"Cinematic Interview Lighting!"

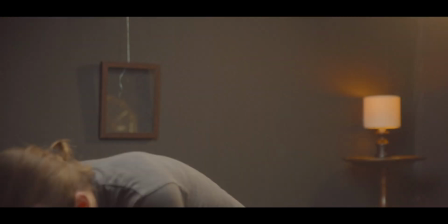[0:00]
In this video I'm going to be breaking down the lighting used in this medium shot.
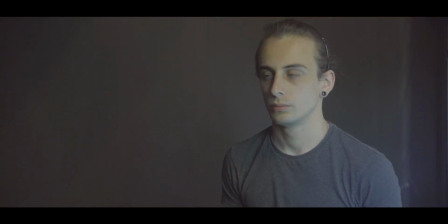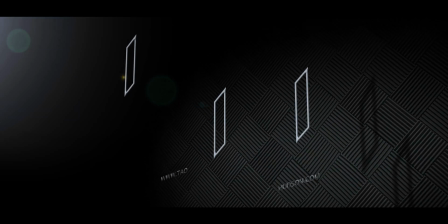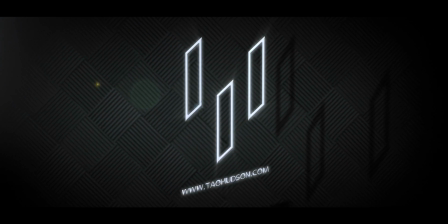[0:15]
So to start with, let's get our shot framed up so we can roughly see what we're working with.
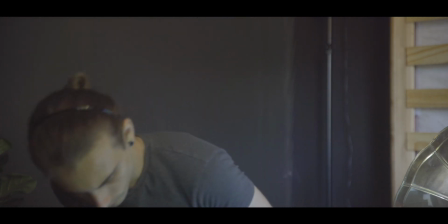[0:20]
For this demonstration we're going with a fairly typical medium interview look, having the subject look just off camera. This framing can change throughout the lighting process, but just so we have some starting point, I think right there looks pretty nice.
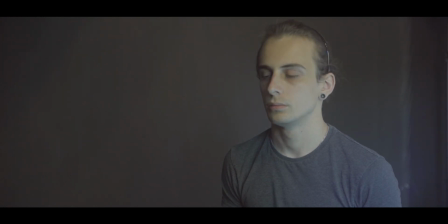[0:36]
So right now we're just looking at the lighting from the actual room, which is a ceiling light and some light coming through the window. Now this could work for a run and gun documentary, but I think we can do a lot better. We'll start by blocking out all of the natural light from the window,
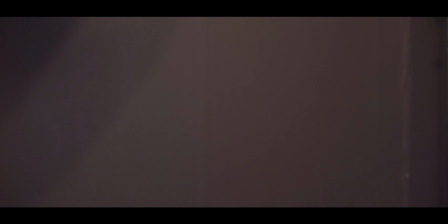[0:53]
and we'll turn the room lights off when we have some other lights in the room. We'll start with our key light. I'm using quite a harsh light at the moment just so I can get the position nailed down. I think I'm going to go with a loop lighting setup just for my key. If you'd like to learn more about lighting conventions in cinema, then I made a video a few weeks back breaking down some lighting directions. Just click the banner on the top right of the screen. So the direction of the key light looks pretty nice. It's about 40 degrees off to the side of the subject, and an important note is that I'm placing the key light offside. This means that I'm shooting on the shadow side of the subject's face. This gives a lot more dimension to the subject's face as opposed to shooting on the key side. This is a cinematic convention that appears in just about every film, and it's moving across into interviews more and more. With an onside key light, you can see that this causes the lighting to look really flat and directional. Sure, this might be what you're going for, but for this setup we're going to use offside key lighting. Time to add some diffusion. You can use anything from a 5-in-1 reflector to a white shower curtain, but I'm going to use this dome softbox. Now, the darker side of the subject's face is looking a little bit too dark for my liking, so let's sort that out.
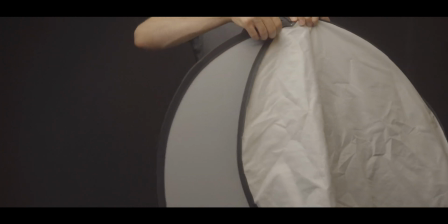[2:15]
That 5-in-1 reflector that I was talking about, let's use that to bounce some light from the key back onto our subject's face.
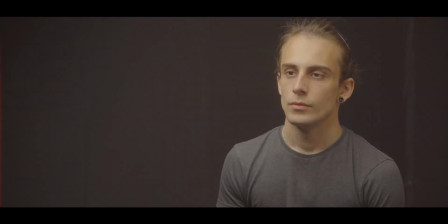[2:22]
I'm just going to clamp it down to a spare cheap lighting stand. Let's talk about the background because it's looking pretty boring.
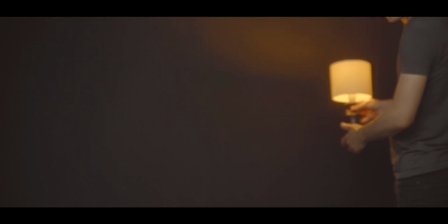[2:31]
I love practical lights. They allow for so many options for motivated light, so let's add a small one back there.
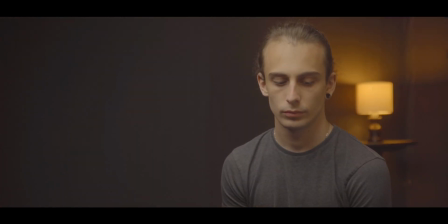[2:39]
At the moment it's a little bit intense, so I'm going to use this dimmer switch.
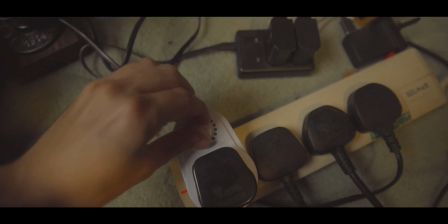[2:43]
I got a bunch of these from Amazon. They're really handy to have, so I definitely recommend getting some.
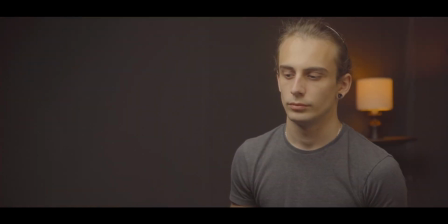[2:49]
I'm not liking how the subject seems to be blending in with the background a little bit, so let's fix that.
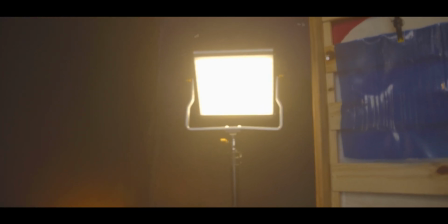[2:56]
I'm going to dim a small LED panel down and pop it just behind the
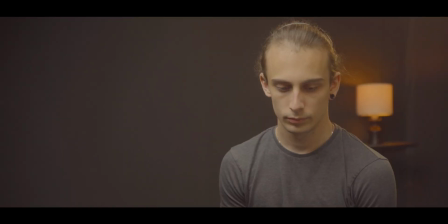[3:00]
subject to give a little hair light motivated by the practical that we placed there. This helps to give a little bit more separation between the subject and the background.
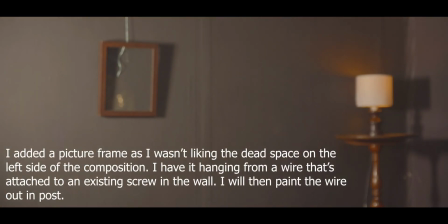[3:10]
To give some motivation to the massive key light source, I'm going to place another strong light source a couple of feet back from the key and point it at the
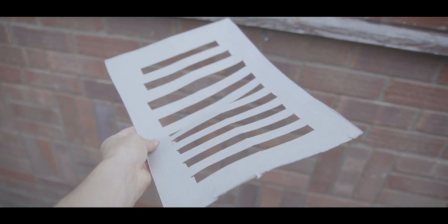[3:19]
background. I'm going to clamp a small piece of cardboard with some slits in it in front of the light to give the impression
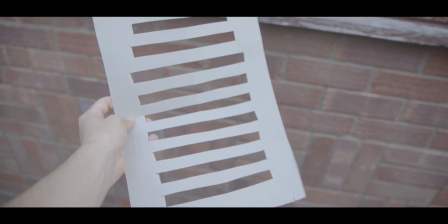[3:25]
of some window light coming through some blinds.
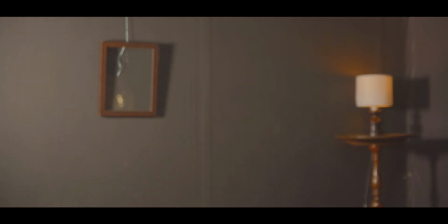[3:28]
I'm going to cool the light off just a little bit to give a subtle colour contrast between the warmer tones in the scene already.
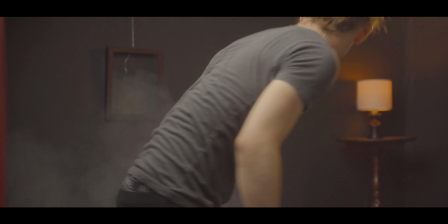[3:36]
Lastly, if this were more of a narrative scene, then we could experiment with using a little bit of haze, so let's give that a go.
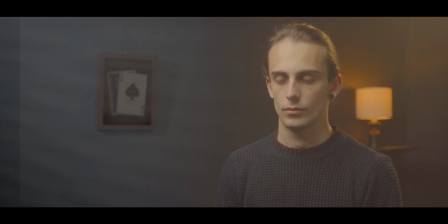[3:44]
In the grade, I didn't need to do too much. I just adjusted the curves to affect the shadows, midtones and highlights.
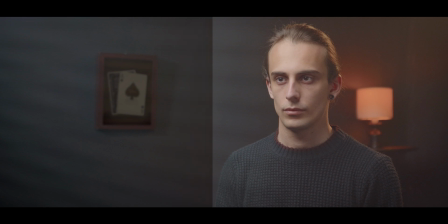[3:53]
I also went in there to adjust the skin tones to make sure that they were nice and neutral. So let's take a look at the final result. Here's before and here is after.